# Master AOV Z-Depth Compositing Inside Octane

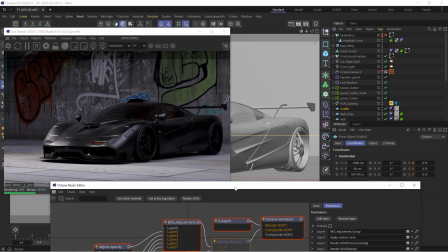243s
Like I want the background to support the car and make it feel like it's in a cool, interesting environment, but it's a bit too heavy handed right now.
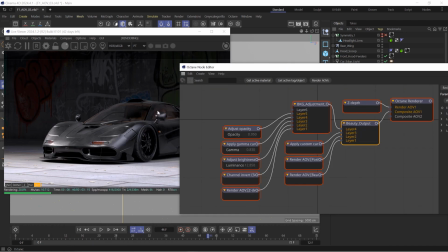250s
And so let me enable this back on and let's break down just what it is that I'm doing to control this and how simple it is.
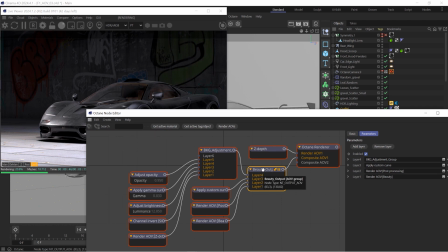258s
Okay, so I renamed this beauty output. This is just a layer group node. And within a layer group node, you can just continue to add layers. Now it works from the top down. So any layer that's above another one will affect all the layers below it. All right.
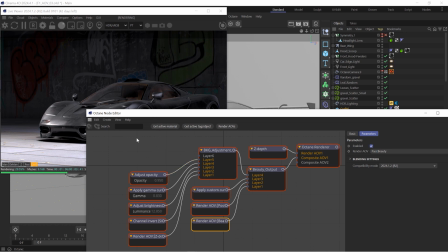274s
So the first node that I have here is just my beauty pass. It's just the raw, beautiful rendered image.
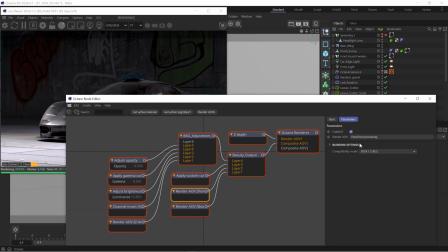281s
I did do a couple little things. I added a post-processing effect.
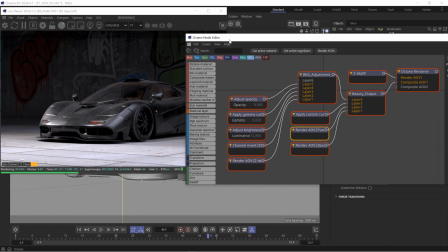285s
You'll see that this just picks up some of the chromatic aberration as well as my blooms and glares from my camera.
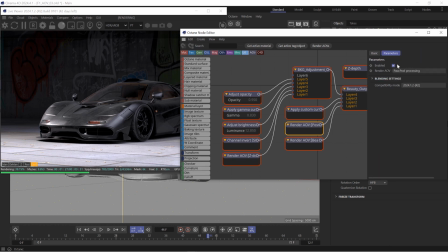292s
So if I enable or disable that, You'll see it's really subtle. When I disable it, if you look here, I just have a couple little highlights that I wanted to add just a little bit of like flair to. So that one's really, really simple. I also added a custom curve just for some basic color correction to this.
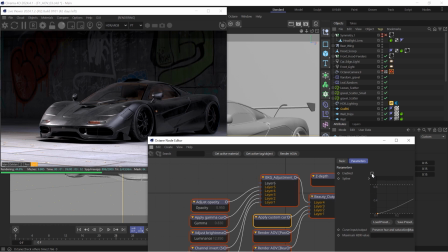311s
You'll see if I enable or disable this. I just kind of boosted the contrast a little bit, pulled the like darks down a little bit more, as well as made the highlights pop a little bit more.
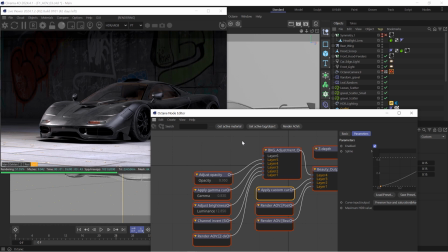321s
So then I was like, okay, I wonder if there's a way that I can begin to control the background. Like, how can I make that darker? I didn't just want to go into my material, because obviously I could just be like, okay, I'll open that material up and I'll just darken that color a little bit more in the material.
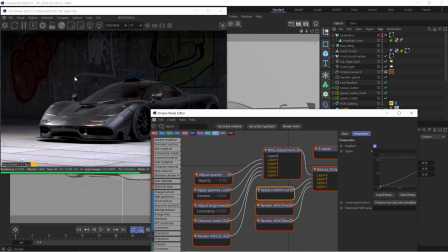337s
But that would just make it so the back wall got dark, and then there'd be a really harsh horizon line where the wall meets the floor, where the floor would be more lit, and then the background would in fact be dark, right? And so I can show that if I disable this here, right?
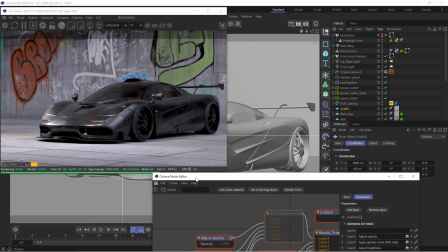355s
So this is what that render looked like without all of this background adjustment.
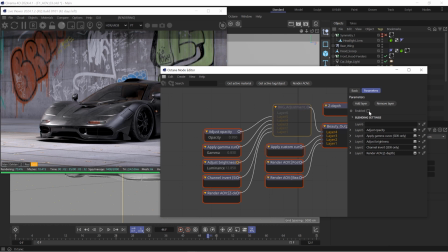362s
And all this is a layer group here, as I mentioned. And I created a layer system.
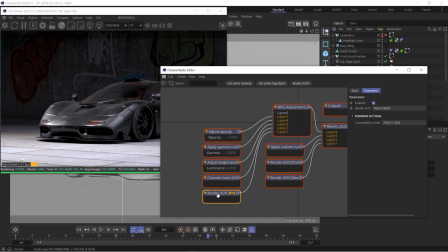368s
So I thought, you know what? The way I can control this is through my Z-Depth. And so that's exactly what I did here.
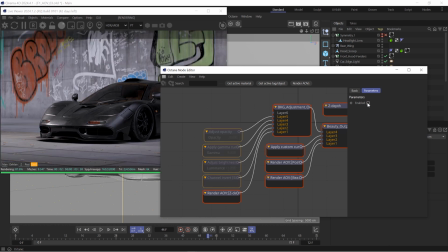374s
Let me disable everything. I'm going to disable all those. And so we're only going to focus on my Z-Depth for a moment.
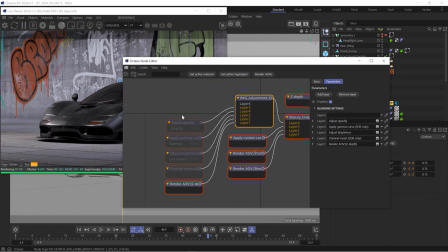382s
And you can blend all these separately and as a group. So here's our blending settings. I can change the mode from multiply, which I have it now, to just normal.
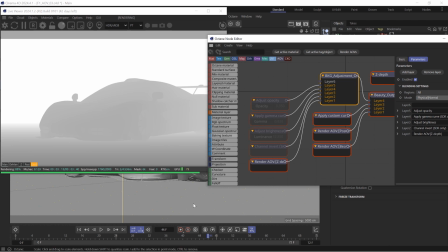393s
So you can kind of see what I came in here and did. So this was my Z-Depth. All right, so I added my Z-Depth node into here, and I was like, perfect. If I can multiply this on top, I can get it so the background gets darker. Well, obviously, if I multiply this, it's going to make the foreground darker, not the background, based on how it's set up.
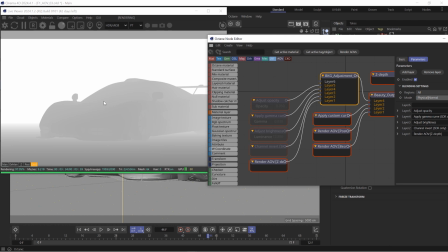413s
And so I was like, okay, I have to invert my Z-Depth, which is the next thing I did.
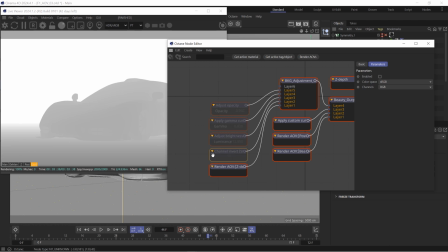418s
So I added just a basic little channel invert node here.
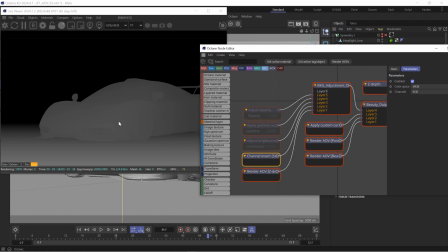422s
So if I enable that, you'll see now I flipped it, so I can have my car be what's brighter and my background get darker.
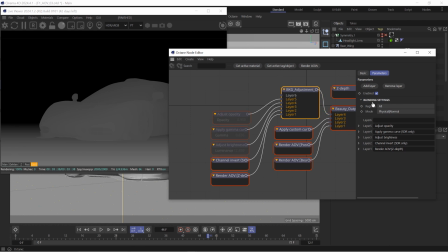430s
So let's put this layer group here, this background adjustment that I've got, we're gonna put this back onto multiply.
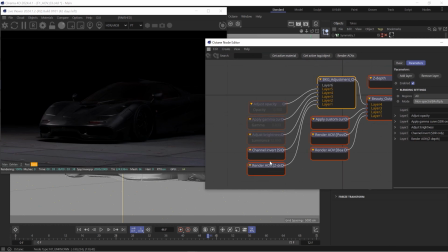438s
So this was kind of the next thing that I did. And I was like, okay, inverting that and just multiplying this AOV of the Z-Depth here on top, it's cool, but it's a little bit too dark for what I wanted. And so I was like, okay, I have to do some brightness adjustments.
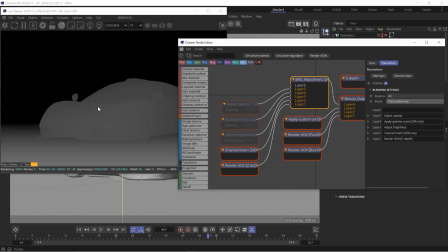454s
I'm gonna come back in here once again. I'm just gonna keep toggling this back and forth so you can see exactly what I went to do for this. And so I'm gonna go to the adjustment brightness. I added this node in here, let's enable this.
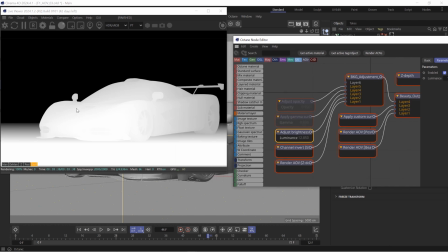466s
And I just made it so the Z-Depth pulled a lot more white area from the car, and that way the car stood out a little bit more.
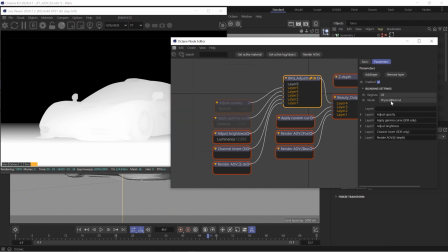474s
So let me jump back in here and let's see what that looks like when it's multiplied.
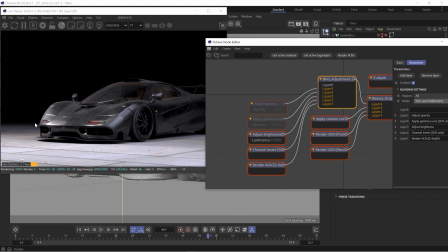480s
Sweet, very cool. Now the car's standing out, but I'm like, oh, the background is just like way, way too dark. The other thing that I did was played with the gamma.